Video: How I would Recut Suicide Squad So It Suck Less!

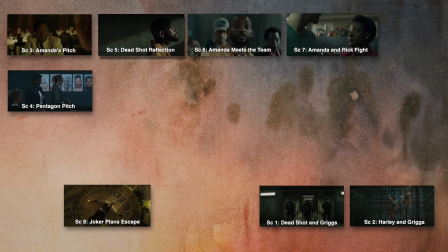(45:38)
We get an insight into Rick Flag, into his concern about the mission,
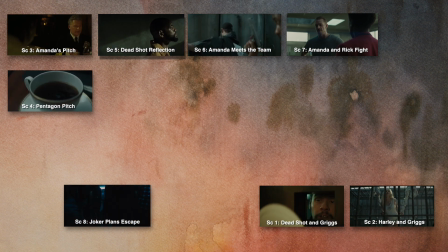(45:44)
and then she forces him to go along, and then now it's time for the final pitch to the officials.
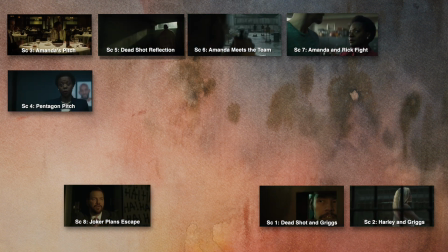(45:53)
All right, so after the final Pentagon pitch and they approve it,
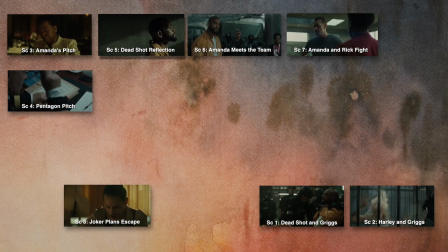(45:57)
we're going to cut back to those two scenes that were in the beginning of the movie,
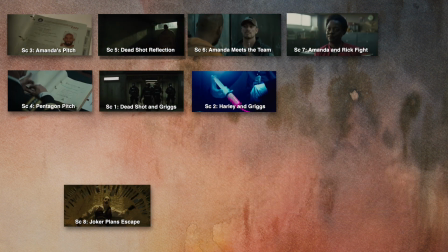(46:03)
because I feel like this would be an appropriate place to put those. We've been introduced to the characters through Amanda Waller.
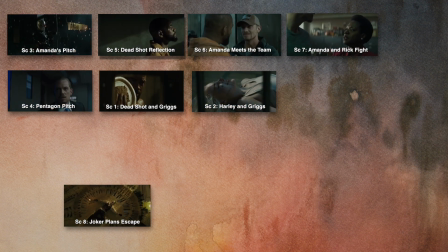(46:10)
She's done her final pitch, so now we're going to go back
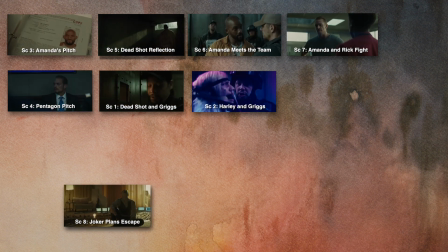(46:13)
to Will Smith and Griggs and Harley Quinn just to get a little insight of what life is like in the prison.
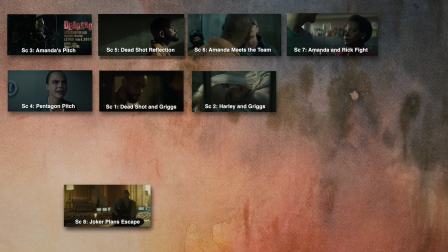(46:22)
Also, the Griggs scene has a different interpretation now. He is perceived as less of a jerk.
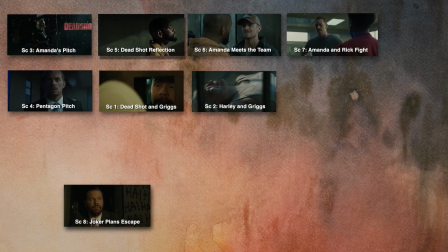(46:29)
He is basically, getting Deadshot back now with the way I've cut this
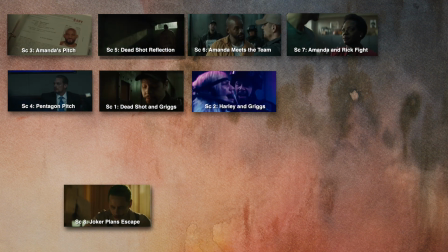(46:37)
for putting a gun in his face prior to that.
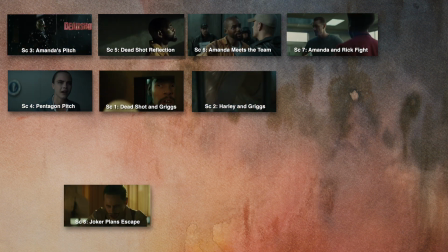(46:41)
And then we have Harley Quinn's scene with Griggs, and that plays out showing the abuse of the prison.
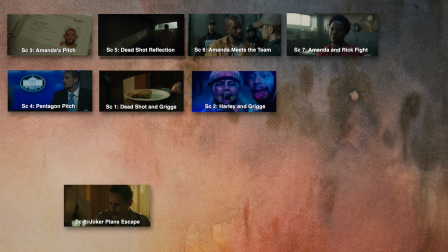(46:48)
And then this would be the appropriate time to cut to the Joker.
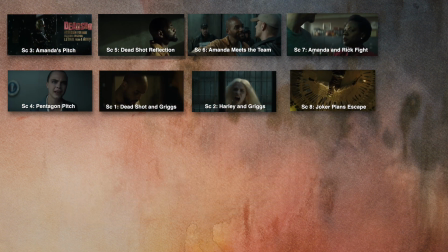(46:52)
And obviously in this scene he finds out she's in prison and he's hatching some sort of plan.
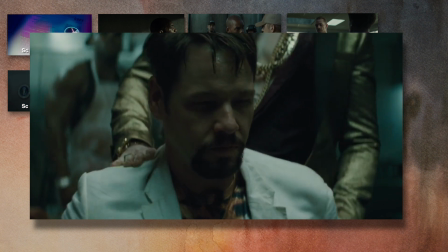(46:58)
After the Joker scene, they cut to a casino where Griggs is indebted to the mob bosses there.
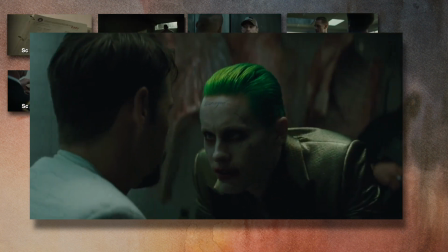(47:05)
However, he gets saved by the Joker because the Joker wants him to help him get Harley out of prison.
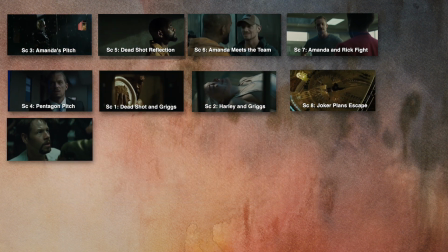(47:11)
The next scene in the movie is Rick Flag and June Moon are holed up in a hotel room in Washington, D.C.
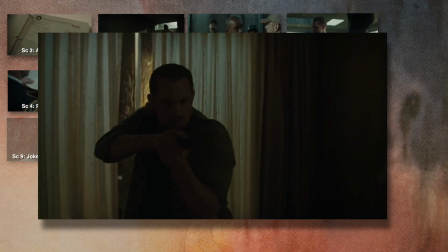(47:16)
June Moon calls out the Enchantress' name in her sleep. The Enchantress wakes
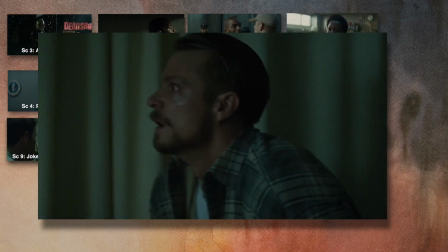(47:21)
and basically shows Rick Flag a vision of what could happen in the future to divert him so that she can go to Amanda Waller's
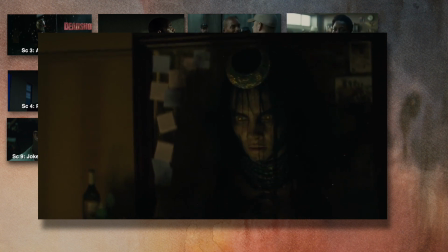(47:30)
hotel room and try to steal her heart back, but finding out that it is tracking her and knows when she's going to approach the case and arms itself,
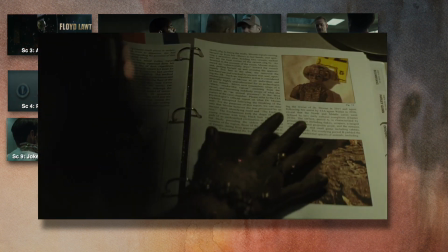(47:38)
she disappears into another area to grab the totem in which her spiritual brother is locked into.
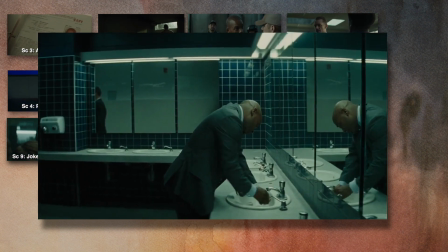(47:45)
Then she goes into a subway and finds a human vessel to release her brother.
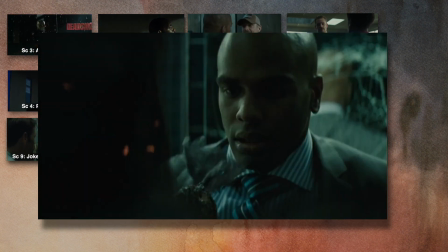(47:50)
She tells her brother that,
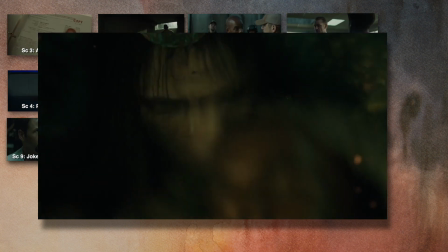(47:53)
he's in the future and that humans like machines and that they will rule the world once again.
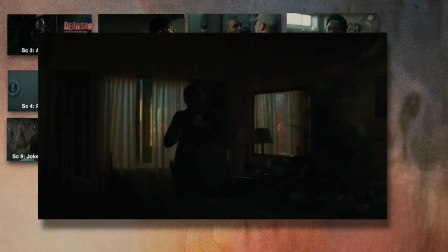(47:59)
Just wait for her. She then returns back to possess June Moon's body again.
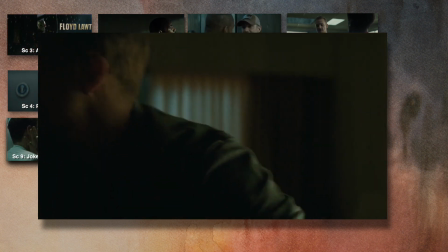(48:05)
June Moon awakes and she tells Rick Flag that if he has to choose between the Enchantress and her,
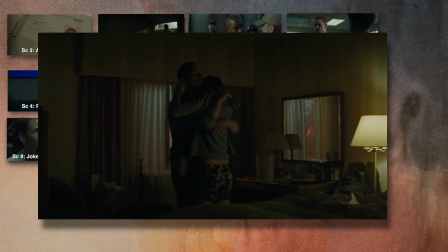(48:13)
that he should take her life if that's the only way to kill the Enchantress.
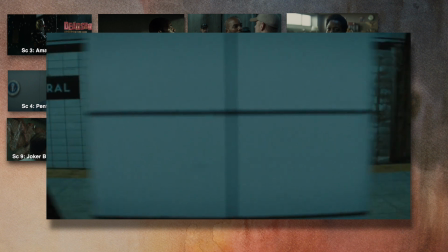(48:18)
All right, the next scene in the movie is we cut back to the subway where the Enchantress's brother has possessed the body.
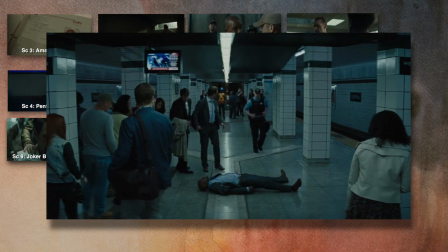(48:24)
He collapses on the floor,
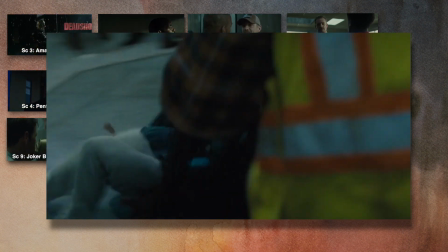(48:26)
and then he turns into some giant-ass bubbling monster who sucks off the energy of human beings as he grows larger,
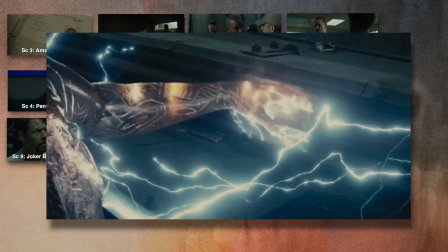(48:33)
falls in the subway, causes chaos in the subway,
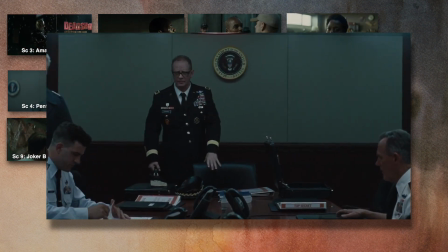(48:36)
which alerts the Pentagon, and at that moment they decide to initiate Task Force X. Okay,
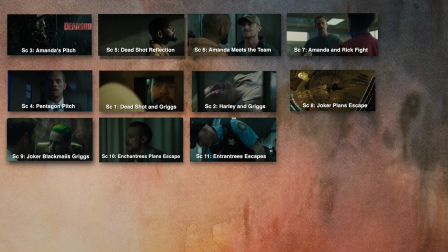(48:45)
so the last three scenes I went over are the three scenes that I decided to reorder to make this flow a little better.
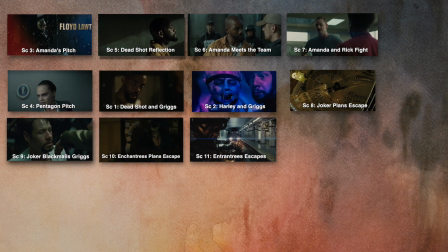(48:52)
So after it's revealed that the Joker finds out that Harley Quinn is in prison,
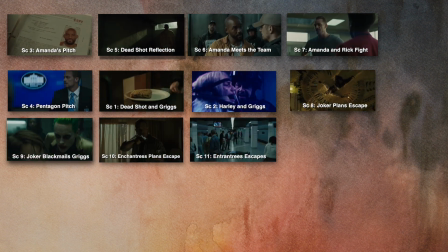(49:00)
the movie cuts to him talking to Griggs to get her out of prison. So what we're going to do is we're going to switch that up. We're going to put June Moon, the Enchantress,
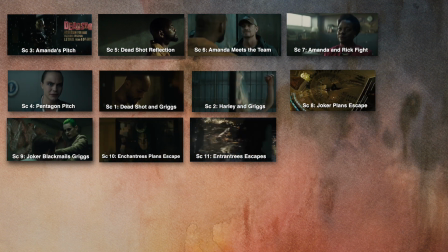(49:15)
escaping June Moon and hatching her plan right after the Joker finds out about Harley Quinn. Okay, so the reason why I did that is I wanted to maintain the mystery of what's going to happen with the Enchantress
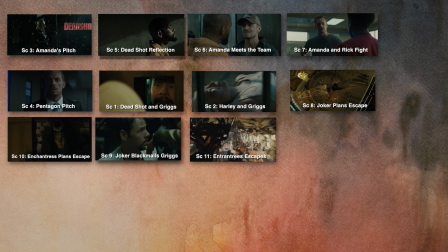(49:32)
and break that pacing up, because we also have the Joker storyline, and I want to break up those scenes and even them out so that it paces out better. All right, that's the major reordering of the movie in the first act, and this is the only part of the movie that I reordered all the scenes.